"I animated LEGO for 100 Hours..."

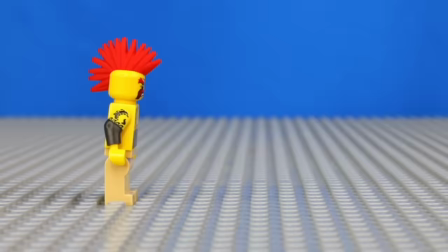0s
This is a LEGO minifigure, and this is a LEGO minifigure walking.
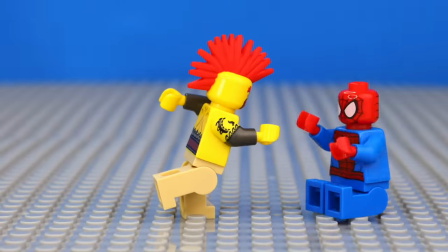3s
I animated this by taking a bunch of pictures of me slightly moving the minifigure, and I'm gonna spend the next 100 hours animating a bunch of cool LEGO scenes, to go from making stuff like this,
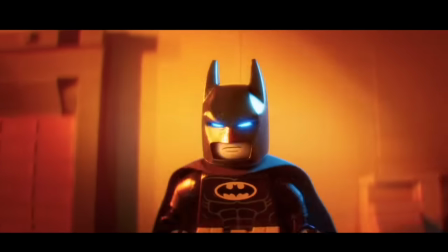11s
to stuff like this. Now every LEGO movie has been made with stop-motion animation, but since we're not on that level yet, That's $37.
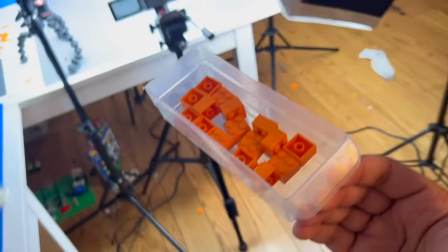19s Awesome!
I'm gonna start off with some basic, everyday LEGO bricks before advancing into juicier stuff.
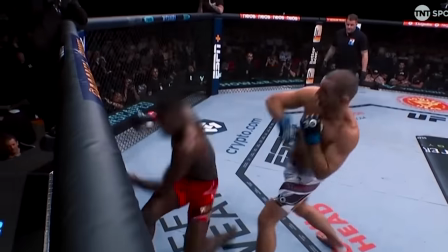24s
So first, I wanted to animate my favorite thing, smashing. I built this LEGO ball, and then this flat LEGO plank.
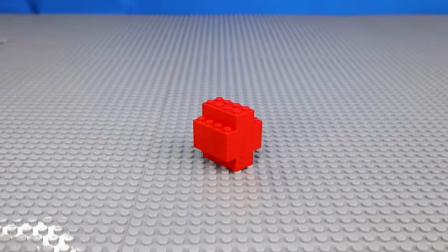29s
And then recorded me hammer fisting each one so that I can put the clips together to form this. If you love smashing like me, this is a pretty easy animation to make.
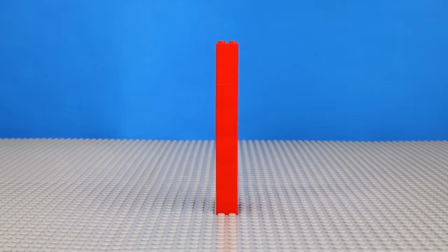37s
After that, another cool trick I've seen is cutting LEGO with a knife.
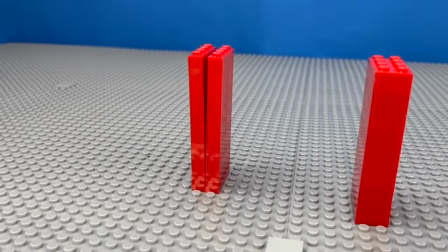40s
So I tried it myself, where I started off with a stack of two stud-wide bricks, and then replaced them with a stack of one stud-wide bricks, and recorded me slicing the blade through it.
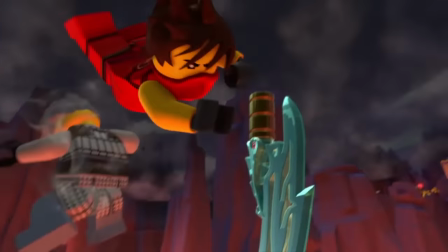48s
And anyone looking at this for the first time might just think I'm a master samurai instead of a kid in their mom's basement.
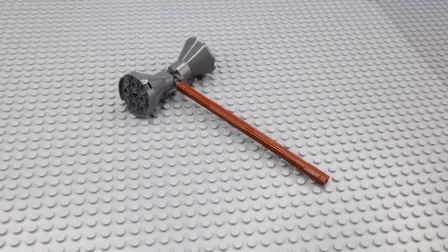53s
Next, to level it up, I'm gonna smash LEGO again, But this time I built up this lego hammer and this tall lego worm that I built up using orange bricks that I'm
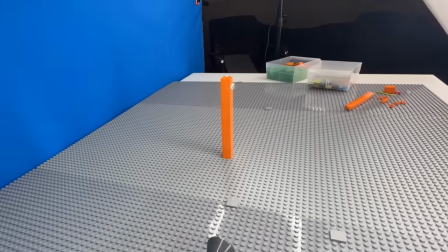60s
about to destroy Because now I'm animating me smashing him with the hammer by removing a brick off the top and moving
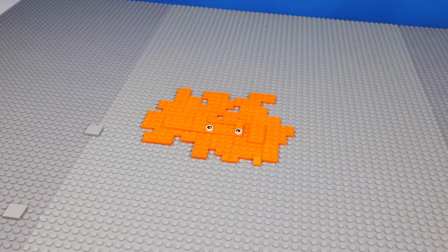66s
the hammer lower each time and to make it Extra realistic I used pieces to make the body spill onto the
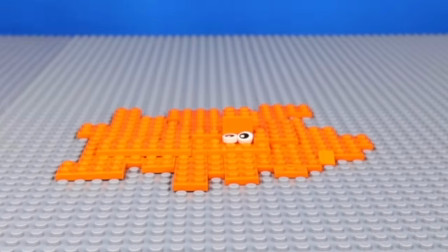70s
base plate to make it look like it's slime And the entire body was spreading out and after two hours of cooking with gas.
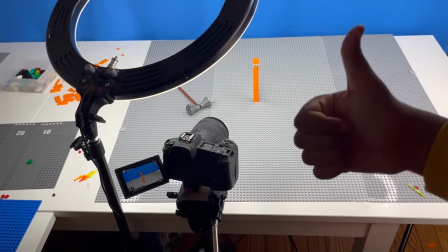76s
I think we got our best animation so far
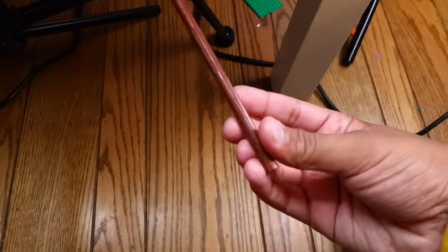81s
Okay, while filming that animation I stepped on this lego magic wand that I built earlier which gave me the idea to animate a magic
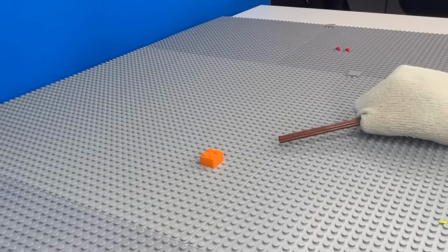87s
trick So I reused the bricks from the last stop motion and this time my plan is to get a bunch of pictures of me moving the wand up while
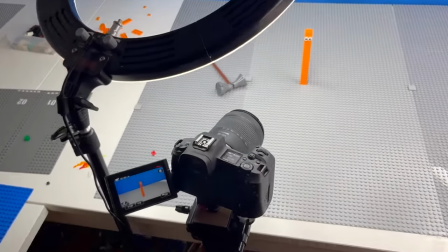93s
at the same time stacking another brick onto this tower so that now I can use the pictures to make satisfying videos like this of the wand controlling the bricks.
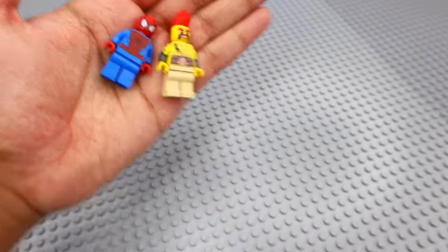102s
I now identify as Harry slash Potter. Okay next I'm gonna animate Lego minifigures doing stuff.
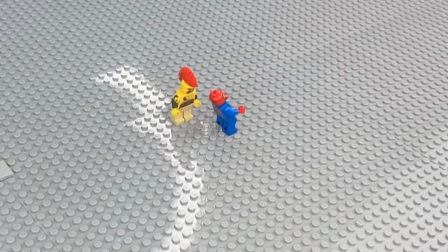107s
So I built up this guy Sergeant Sausage and then animated him building his own minifigure by moving his arms back and forth and giving birth to Spider-Man.
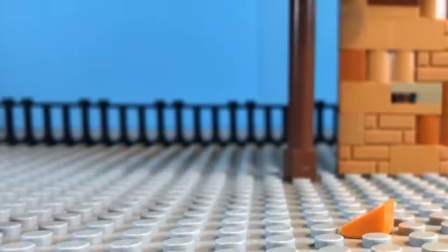115s
Now using these two figures, I'm gonna animate the basics by first making a Lego man walk.
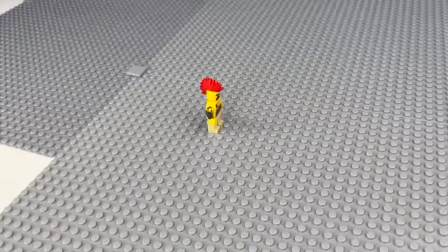120s
To do this, I moved his arms and legs back and forth and repeated this pattern for a while until we got this.
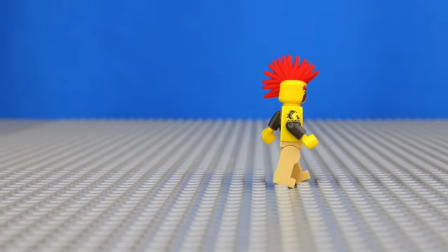126s
Why does bro sound like a Minecraft slime? But that's too slow, so now I'm gonna animate running.
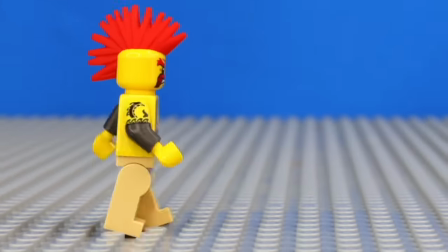131s
First, I tried to just speed up the walking animation, but that just looked lamer than me running away after turning the lights off.
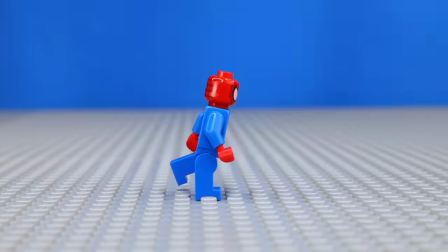137s
So to actually animate a minifigure running, I made the minifigures motion way more intense by making him skip studs, and here's how it turned out.
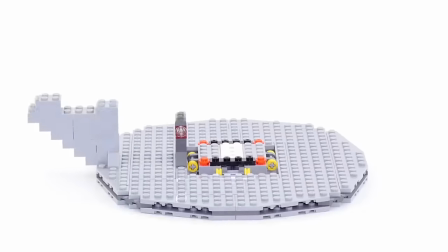144s
Okay, after seeing that, we definitely have a lot to get better at. So next, something that I thought would look really cool is Lego being built by itself.
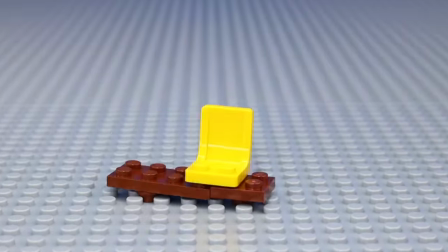150s
So I slowly took apart this Lego bench, and then got a bunch of frames of it being built from start to finish.
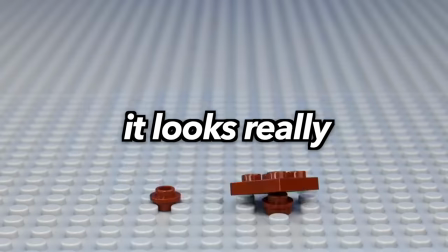155s
And here's what I came up with. It looks really satisfying.
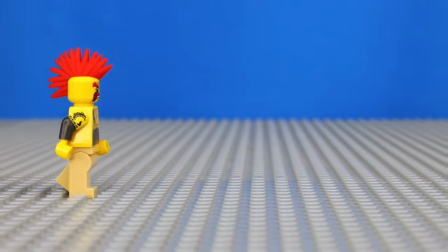160s
Okay, and since Spider-Man was able to run and Sgt. Sausage wasn't, it's time to animate them fighting.
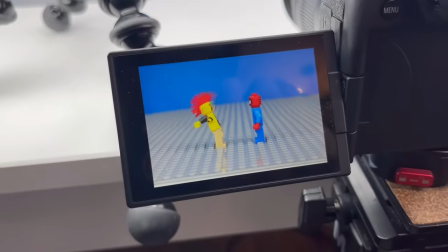165s
So I animated Sgt. Sausage winding up and throwing the first punch, sitting Spider-Man down.
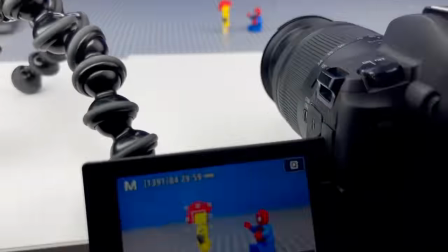170s
That was a really cool animation,
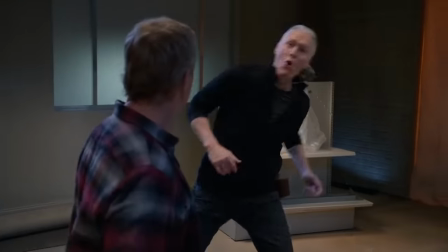171s
but Spider-Man wasn't done because he got back up and decided to throw a massive kick and I used a trick to represent him leaping from the ground by using some transparent pieces,
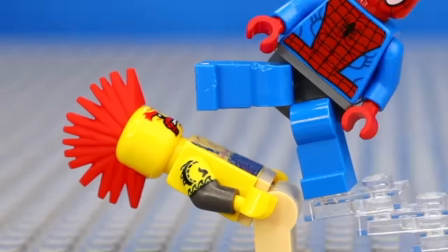179s
but even though he threw a sick kick, Sergeant Sausage ducked just in time and head-butted Spider-Man in the face, sending him to sleep.
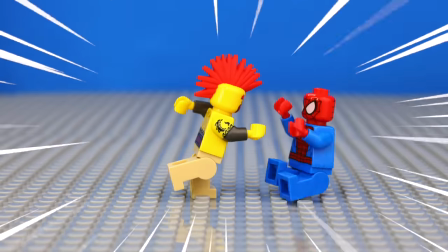185s
Night-night. And here's the full fight scene I animated.
UGH! UGH! How does this foot taste?
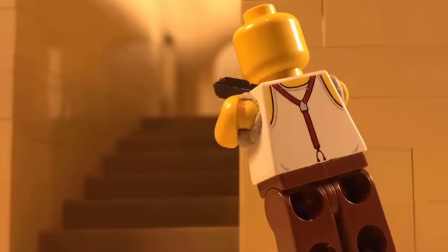191s UGH! UGH!
Alright, next, let's animate some weapons! First I'm gonna try and animate a basic gunshot.
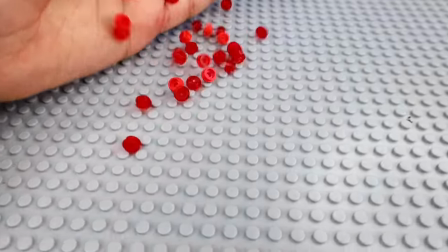196s
I chose some transparent red pieces to animate the gunfire, and here's him spam clicking.
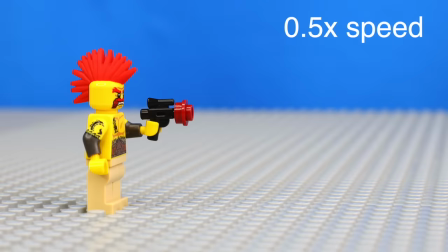202s
And I used this 10 million IQ trick where I held this Lego laser piece out of the camera's frames so it looks like the bullet's floating and I didn't have to wreck my brain in Photoshop.
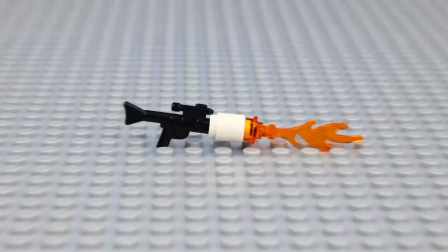210s
Okay, next, what about a flamethrower? I built one up for Sgt. Sausage and then tried to animate him using it.
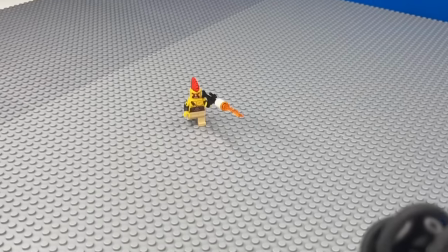215s
By starting off with some tiny flame pieces and then getting bigger, until the flamethrower was at max power and I even moved around the hair of Sgt.
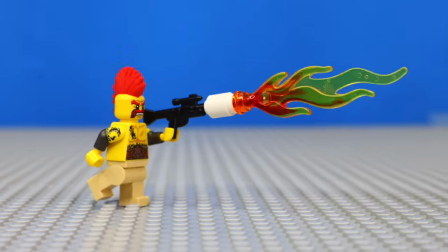222s
Sausage to make it look even more intense.
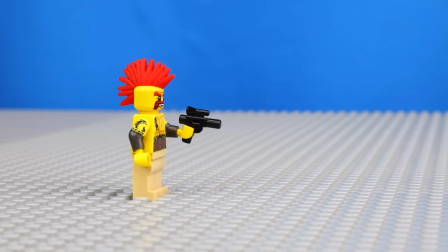226s
Next, I've seen a bunch of these videos of people chopping things with katanas, so I gave one to Sergeant Sausage And I'm gonna try and recreate Fruit Ninja and Lego.
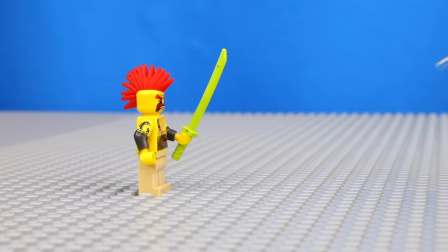233s
I first animated him swinging back with the sword and then to represent the apple being thrown I literally just
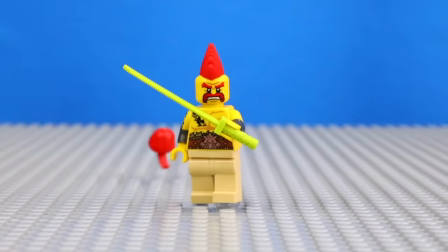238s
kept throwing it at the sword until I hit it and then slowed down that clip And then while he was swinging the sword,
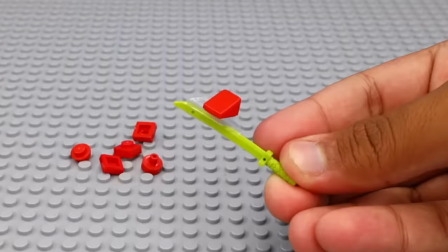242s
I had to represent the chopped fruit So I used some tape to add some tiny red pieces onto the katana and here's how the final animation turned out